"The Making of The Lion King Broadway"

He's the one who's able to give him advice on his son and on how to handle situations that no one else can do.
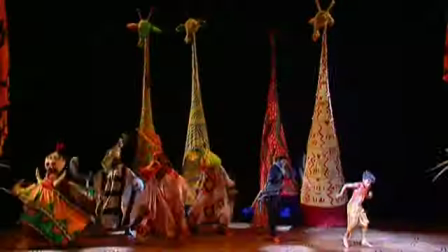1039s
And then he's subsequently looking after Simba and trying to pass on the whatever he can pass on to Simba.
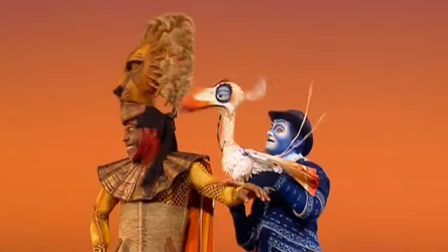1047s
He can make the king laugh, he can, you know, give the king great insight, and yet he's this tiny little bird.
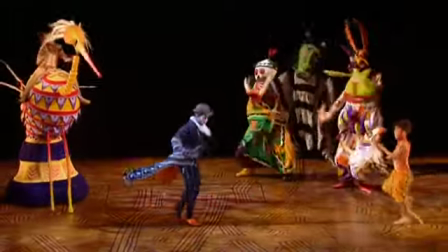1054s
I think he has ideas above his station, but he's, you know, he wants to be the advisor, but he's sort of thrown into the role of childminder a little bit.
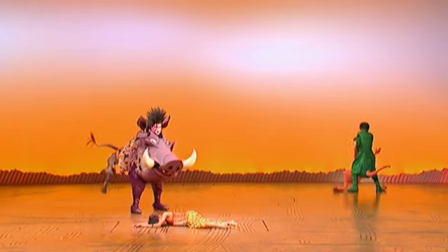1063s
Timon and Pumbaa, they just love each other. They met a couple of misfits and just liked each other immediately.
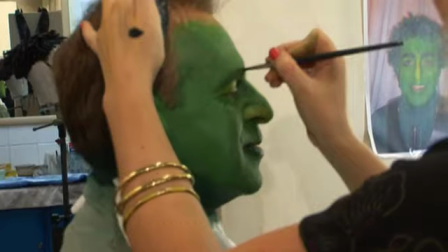1070s
Timon's a bit of an opportunist. He got a double whammy.
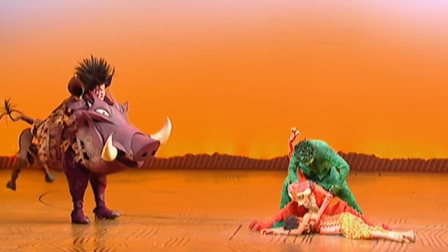1075s
He not only befriended a big warthog, who is quite good and protective, he befriended a lion. I think that Timon and Pumbaa come into Simba's life at the perfect moment.
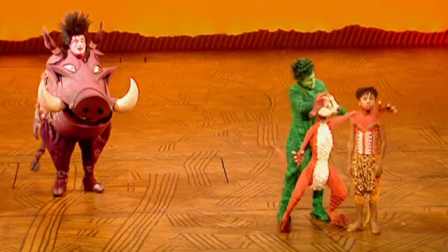1084s
He's lost his father, he's lost his home, and he's run and run and run until he's exhausted.
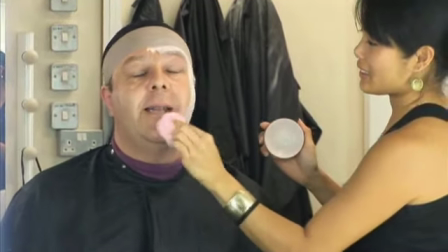1089s
Pumbaa's so loyal to his friends. Loyalty is very important to him. And I think that's the only time that he ever does get a little bit aggressive in defense of his friends.
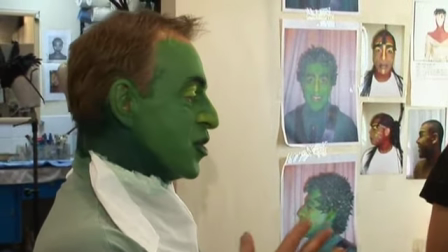1098s
Timon thinks he's the brightest guy in the jungle, but in fact he wouldn't be much good on his own.
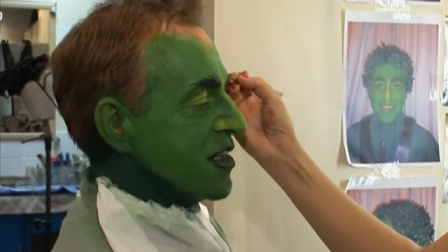1105s
It's Pumbaa and Simba that have helped him to become the character he is in Lion King. They've turned their backs on their responsibilities. They're just out for themselves, and in watching Simba they realize they can be part of something too.
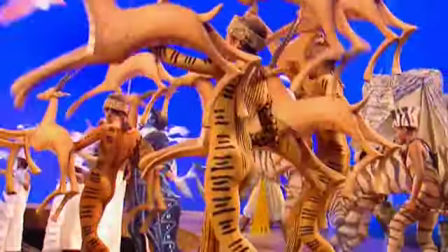1117s
Of course, no character is complete without their costume, and the level of research and design that went into creating the look of the characters is simply staggering. The costumes, and when you look at what Julie designed, have a fundamental idea at play, which is to use natural materials,
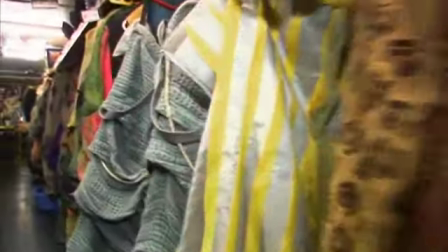1132s
or to appear like we're using natural materials, to represent the earth and the planet and the savanna itself,
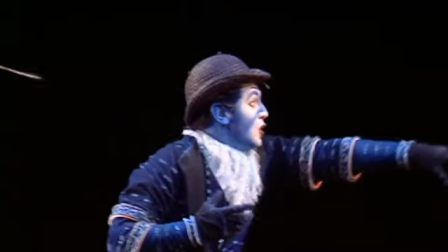1139s
but also to use patterns of fabric, like the kente cloth that Zazu's costume is made out, that would be immediately African. 99% of the costumes, they start off as white fabric, so everything is dyed,
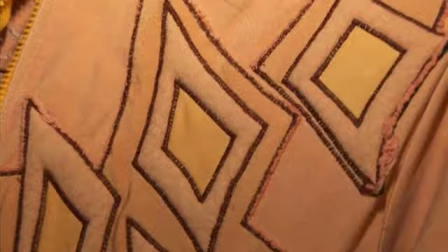1155s
or screen printed, or painted, or digitally printed, and that's an enormous job. I take my inspiration as a costume and mask and puppet designer from everywhere.
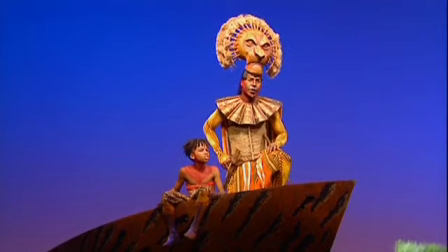1166s
For instance, Mufasa's costume, when you look at the picture, this whole collar piece is really Balinese.
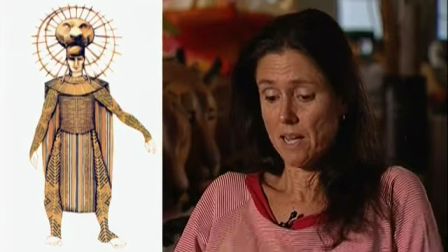1172s
This is very Maasai. The bottom is very Indonesian.
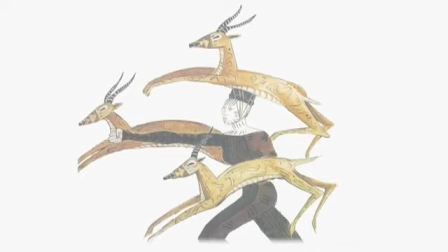1176s
Julie spent a lot of time researching all of those sort of elements of tribal design and tribal clothing in Africa.
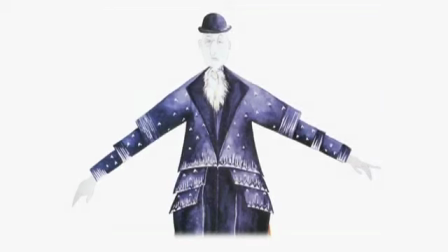1182s
There's a wonderful cohesive quality. All of the costumes feel like they're from the same group. It's so rare to have costumes that transcend just being costumes, that become scenery and become architectural elements on stage. Ta, ta, ta, ta, ta.
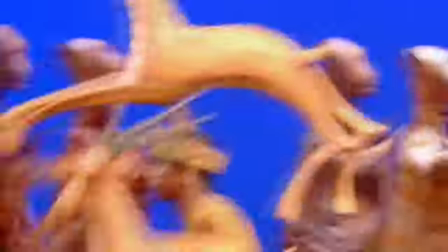1198s
drawing together a range of styles and influences, many of which are taken from the African cultures that feature so heavily in the show.
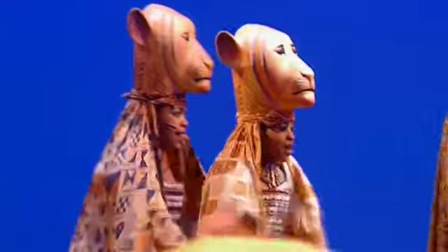1205s
Every costume in The Lion King is truly unique.
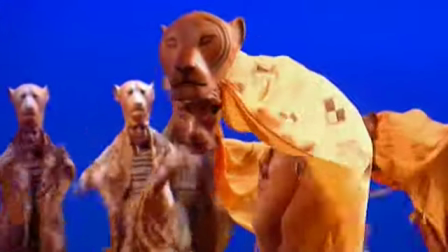1208s
This is a dancing lioness costume that used in the lioness hunt, and it's fully beaded corset.
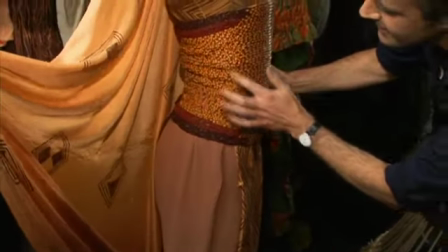1214s
Just turn around a little bit, patience, we'll see. Put your arm up. And we've taken attention to detail all the way around with all the beads, changing colour, gently, gradually.
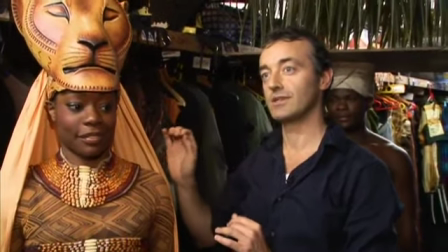1223s
There are no sparkles or sequins or anything like that in the show. It's all a matte finish,
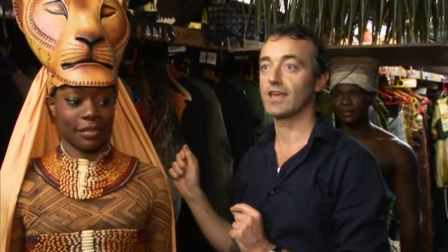1227s
which gives it that sort of look as if it's in the African savannah, like this sort of sun-baked look.
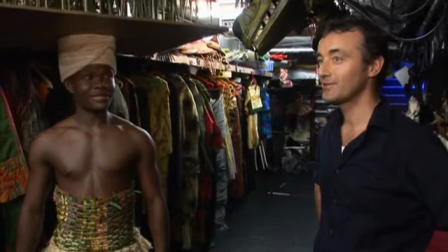1233s
This is one of the grassland costumes used in Act One.
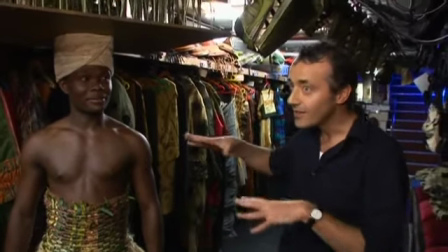1237s
There's about 24 of them on all together to create the feeling of the savannah when Mufasa and Simba are out hunting.
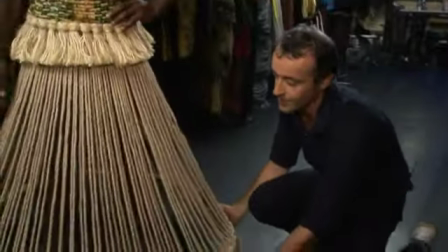1245s
There's a steel hoop to hold out the grass at the bottom. It's important that they look cohesive as a group.
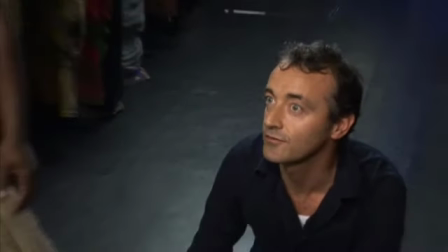1250s
If they were all to sort of be sort of individual, then the effect would be lost.
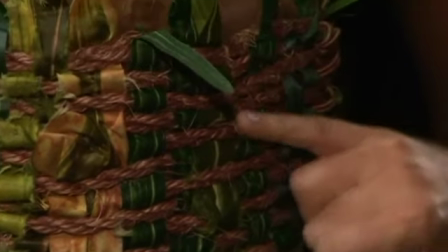1256s
And then a lovely little grass corset made of artificial leaves.
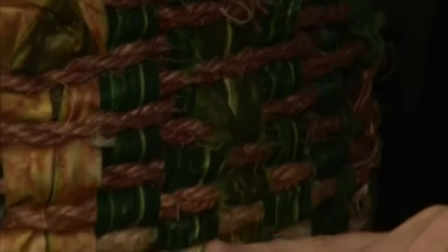1260s
From the skin colour of the performer, moving down to be lighter as it approaches the grass.
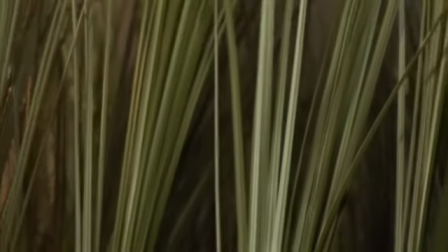1266s
And then going up to the grass at the top. The board is incidentally made of the same sort of stuff that they make airplane wings out of, so that it's supremely light.
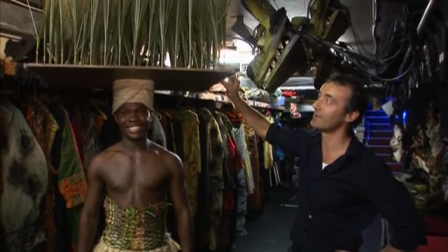1275s
It's really, really light. You'd be amazed at how light this is.